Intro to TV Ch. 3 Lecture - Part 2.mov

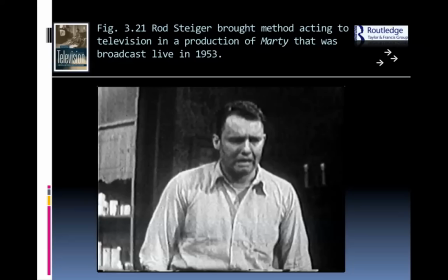[4:05]
Sometimes it's even hard to understand him because he's so focused on the emotions and the inward thoughts of the character. Rod Steiger is another example in this production of Marty that was broadcast live on television in 1953. You see that kind of brooding look on his face. He's trying to access those emotions and get to them.
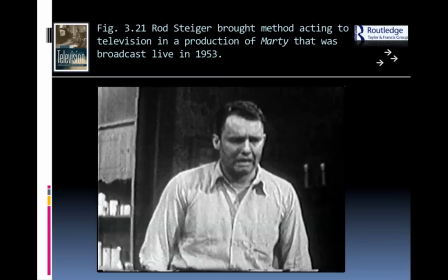[4:25]
Now this method has been criticized a lot and brought controversy to a lot of actors because they think it's a little too inward. It's almost to the point where the audience can't even really get what's going on because the actor is so in their head. They're constantly just thinking about their emotions, which don't always translate to an outside look for an audience.
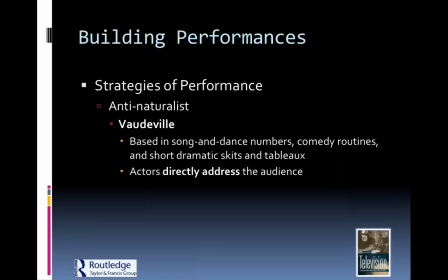[4:45]
That's why blending it with a more physical type of acting style is preferable. So the anti-naturalists, going a little bit more the other way, they don't care about looking realistic. In fact, they want you to know that you are watching something fake, if you want to think about it that way.
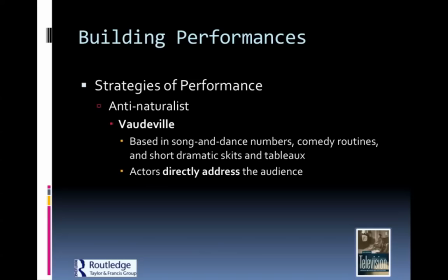[5:04]
We've talked about how the programs will bring you into the world. They don't really care about that. They want to acknowledge that you are an audience watching them. They don't try to ignore the audience. So this is based in song and dance numbers, comedy routines, short dramatic skits and tableau where they speak directly to the audience.
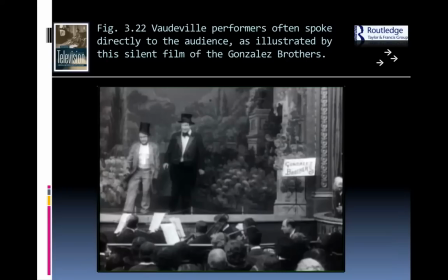[5:20]
They might even interact with the audience as the audience is laughing and they're laughing back. They might ask questions. They directly address the audience. We see this in these old vaudeville shows, the Gonzalez brothers.
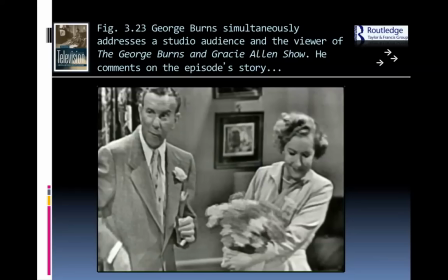[5:30]
This is an old silent film. They're interacting directly. They're performing for the audience, not just in front of them. George Burns was a great example of this. He liked to speak directly to the camera and work with his studio audience to get feedback.
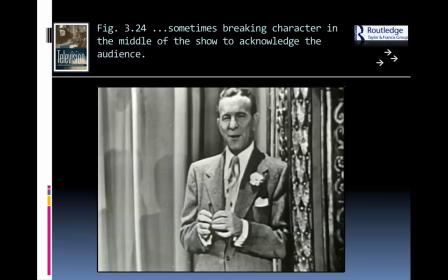[5:46]
And it helped feed the performance, and it helped kind of guide the path of how the performance was going. And sometimes breaking character, I guess is what you could call this, in the middle of the show to acknowledge the audience. This would be an anti-naturalist style because they're not just helping you get caught up in their world.
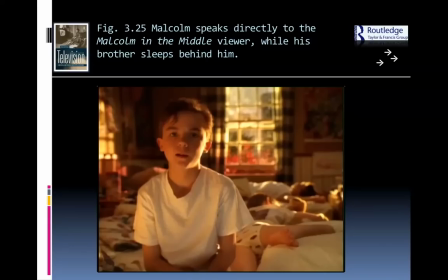[6:04]
They're coming into your world as well. A great example of this is Malcolm in the Middle. This is a more contemporary show where he speaks directly to the camera. So he is acknowledging the fact that he is in one world, you're in another, but yet maybe there's something we can all learn from each other.
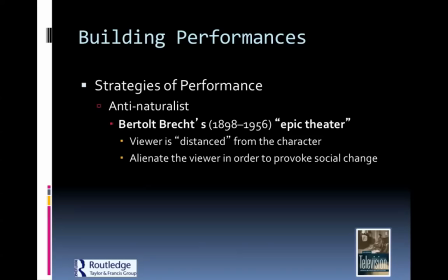[6:19]
So that's one of the ways that that's used. So continuing talking about building of performances. This anti-naturalist idea is not new. It was kind of developed a lot by Bertolt Brecht in the 1800s in his epic theater.
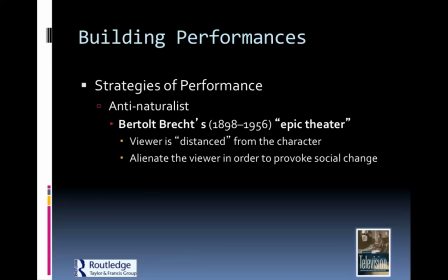[6:35]
He was a German director who really believed that this kind of distancing effect from the character's world and introducing yourself into the audience's world was important because it helped alienate the viewer in order to provoke social change.
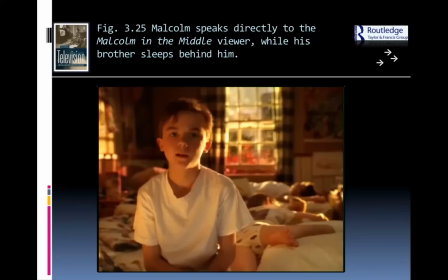[6:51]
If you look back at this clip of Malcolm in the Middle, he obviously needs something from the audience. He wants the audience to understand what he's going through as well, but yet he's not brooding about it. He's not crying. He's not whining. He's not pleading. He's being objective and he's being reasonable.
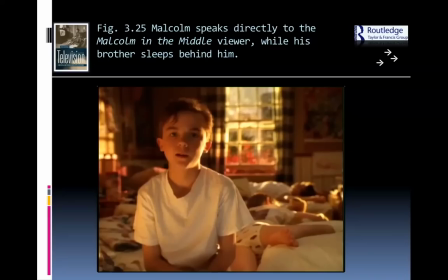[7:07]
And he's probably looking at us saying, you know, what do you guys think? You know, what are you going to do about this kind of lifestyle that I have and what would you do if you were me?
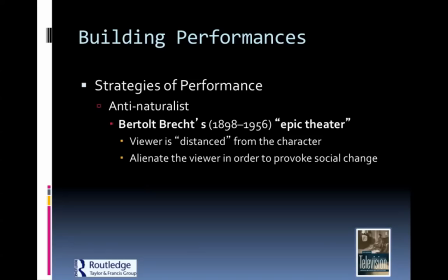[7:18]
And he gets the viewer thinking about that rather than so emotional that we feel sorry for him because we're watching him from afar. Brecht really believed that if you took that emotional connection and empathy out of it,
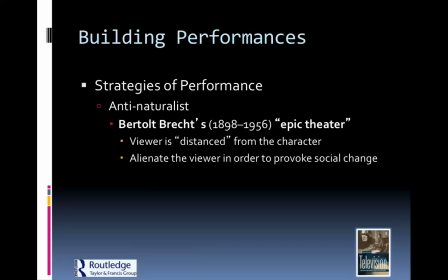[7:33]
that the viewer would be much more willing to do something about it in their own life. I hope that makes sense. Sometimes a performance is so overwhelming that we cry and cry and cry and we just want to don't think about it anymore when it's over. We just want to go do something else, you know.
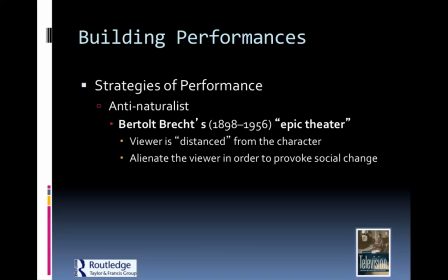[7:50]
But Brecht believed that if you can get the audience relaxed to the point where they're thinking a little bit more objectively and they're not caught up emotionally,
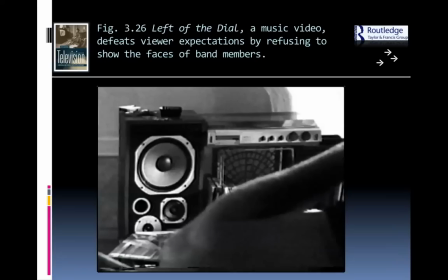[7:58]
then they're more willing to go out into the real world and apply the techniques that they've learned in the show. Hope that makes sense. You can watch this clip. This might help define what we're talking about here.